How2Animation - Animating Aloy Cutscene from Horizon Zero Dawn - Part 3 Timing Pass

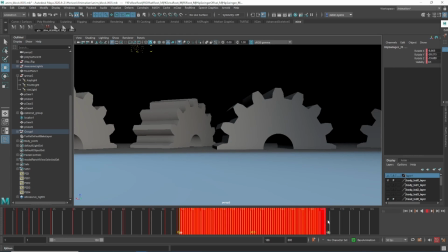495s
There we go, and then I'm just going to add a couple more frames to this.
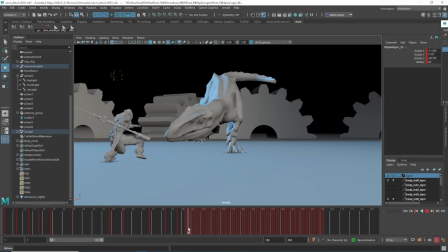505s
Jumps out of the way. So until I hit the play button, I don't actually know if this is all going to work.
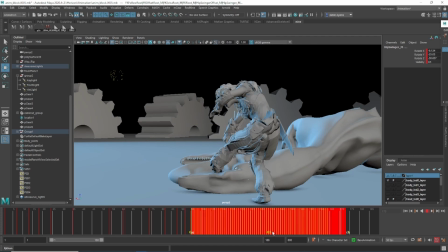511s
I'm guessing at the moment. But what I like to do is just very roughly get everything spaced out and then hit play,
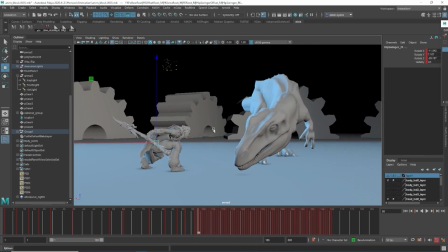518s
and then any bits that look really bad I'll just kind of go in and fix. Okay, so we've got this bit. You've got him stumbling forward, you've got her recovering, getting ready to anticipate into the throw.
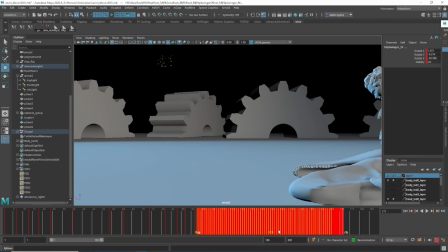530s
So I'm going to give that a bit more time there, a few frames.
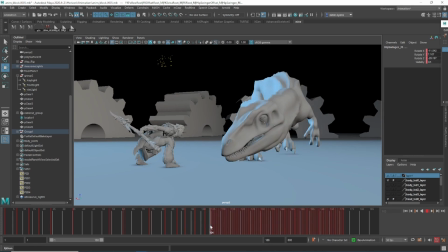538s
At the same time she's kind of landing, so I don't want it too slow, but here I can definitely space this out because he's still kind of coming forward. She has landed and needs a bit of time, a little bit of time on the floor here before going into the next movement.
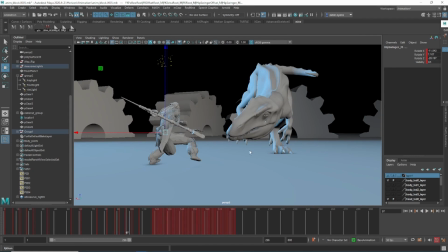555s
Okay, you notice I'm just doing this in perspective. I'm not too worried about the camera at the moment.
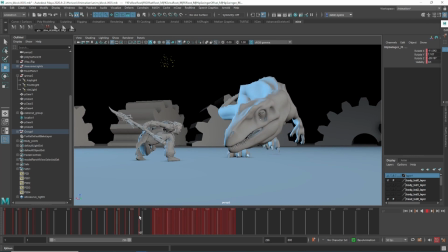561s
I'm basically going to retime the camera afterwards.
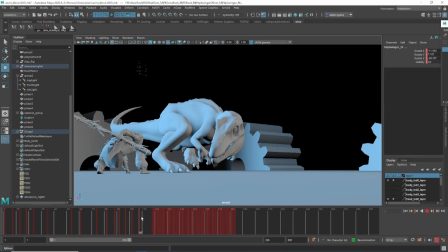565s
So I'm just kind of positioning the perspective camera roughly where he needs to be. Alright, so this part, we've got her down on the floor. She then decides to throw the spear.
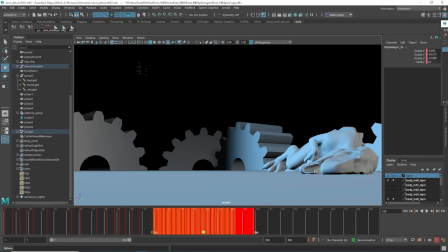578s
Next pose is a breakdown that goes into anticipation.
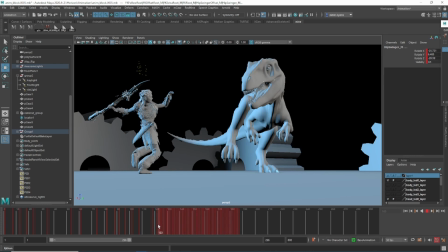587s
So again, I want to space this out, and I've left myself a bit of room between here and here.
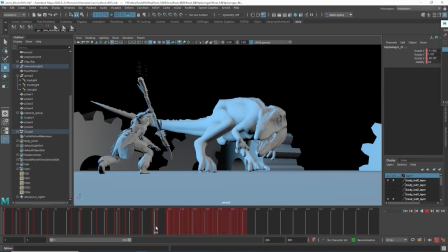592s
So I'm just going to pull that along, because this is the breakdown that defines the arc of that.
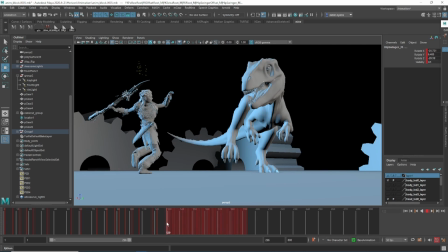599s
frames up.
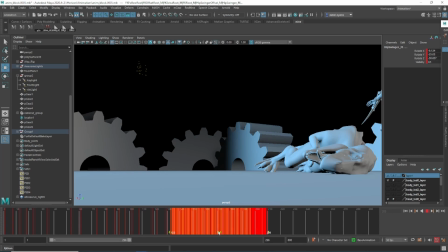604s
Okay, and then here we can give it a little bit more room as well. So we've got all these frames here of anticipation.
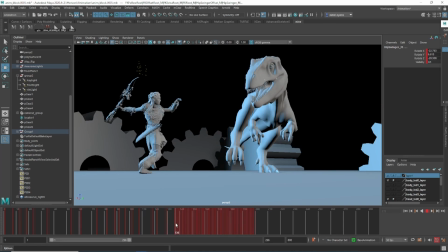611s
Builds up energy, and then a quick release. So the throw itself, I'm just going to add a couple of frames here and there.
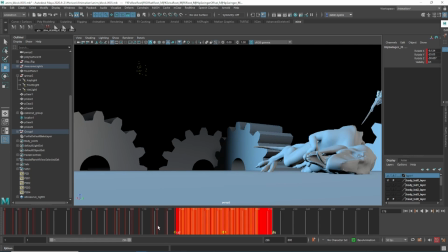622s
That's probably a bit slow. Yeah, just a couple of frames.
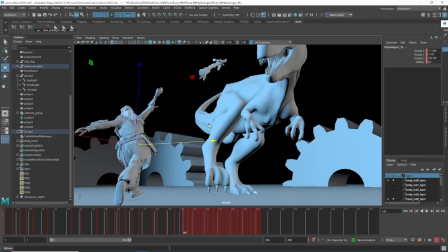631s
Okay, you see the spear's going a bit crazy there, but I was expecting some weirdness from that.
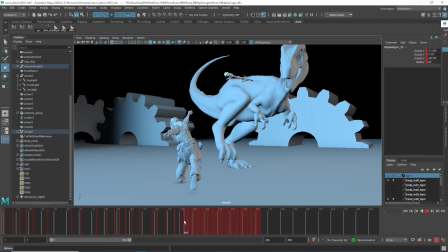638s
That's fine, that can be fixed afterwards. Cool, he gets hit, so
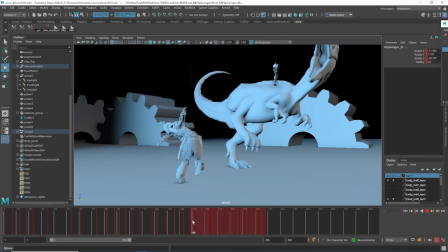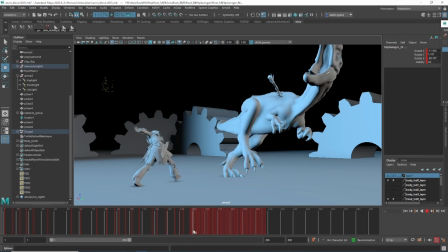652s
and he comes back. Now I need to be careful here because I want to keep his weight correct.
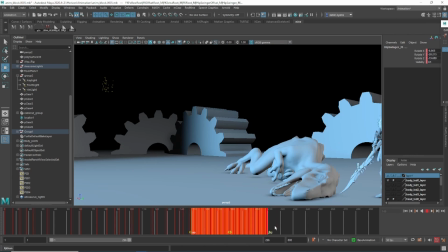658s
He's going to get hit, and then obviously he's going to kind of go to the side because he's off balance, but
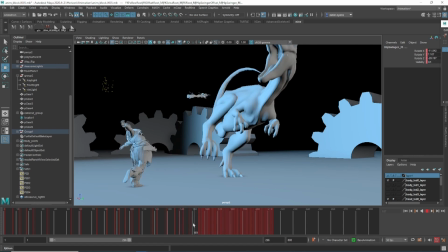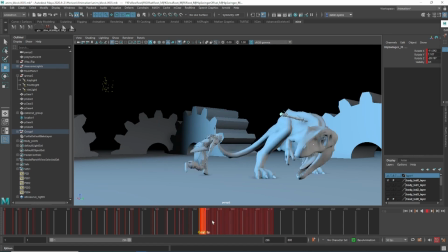670s
yeah, so I'm just going to give that a few frames there.
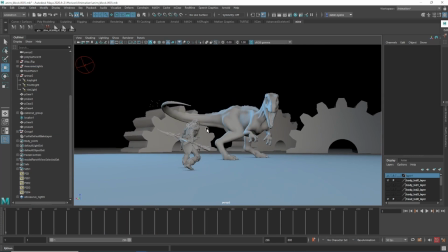675s
Okay, so I've got a good chunk of that done, so I'm just going to hit play and then see if there's anything that's majorly off.
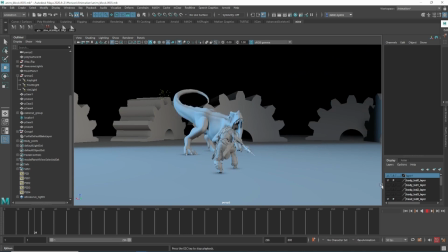684s
Got the raw. Oh, that's very slow. Okay, so you can see like some bits work and some bits don't.
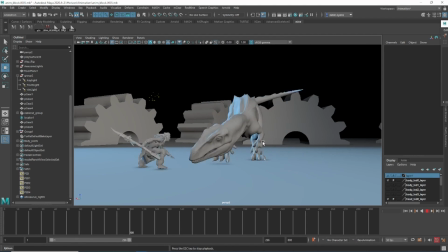695s
Raw feels quite good. This feels way too slow. You see how, yeah, I've just kind of added way too many frames,
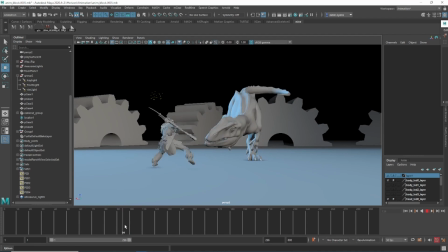702s
and that's kind of because she needs to jump out of the way. He needs to keep going forward.
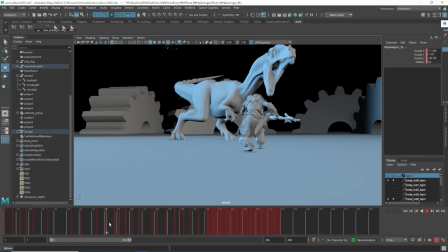708s
So what I'm going to do is just kind of move all that back a bit. So I think it's mostly, yeah, it's this part here.
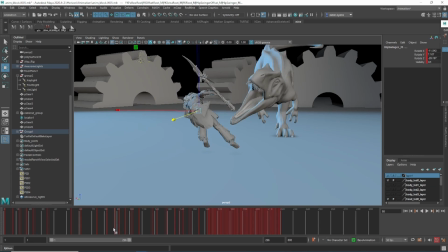717s
I'm just going to knock some frames off that.
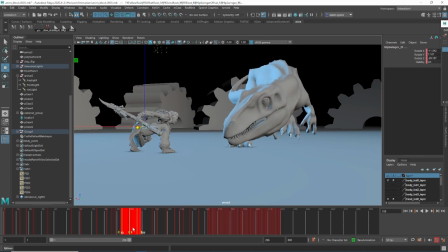723s
Yeah, it's this part, which kind of makes sense because she is just jumped across and she's going to be moving a bit faster as well, so
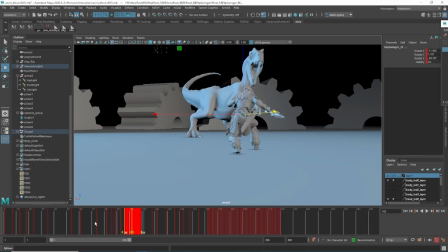731s
probably something a bit more like that.
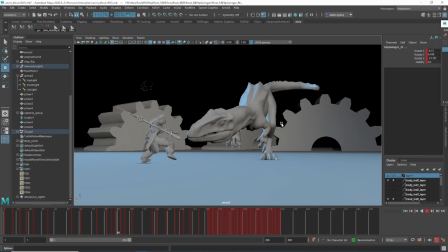736s
Raws, lunges forward, that's a bit better.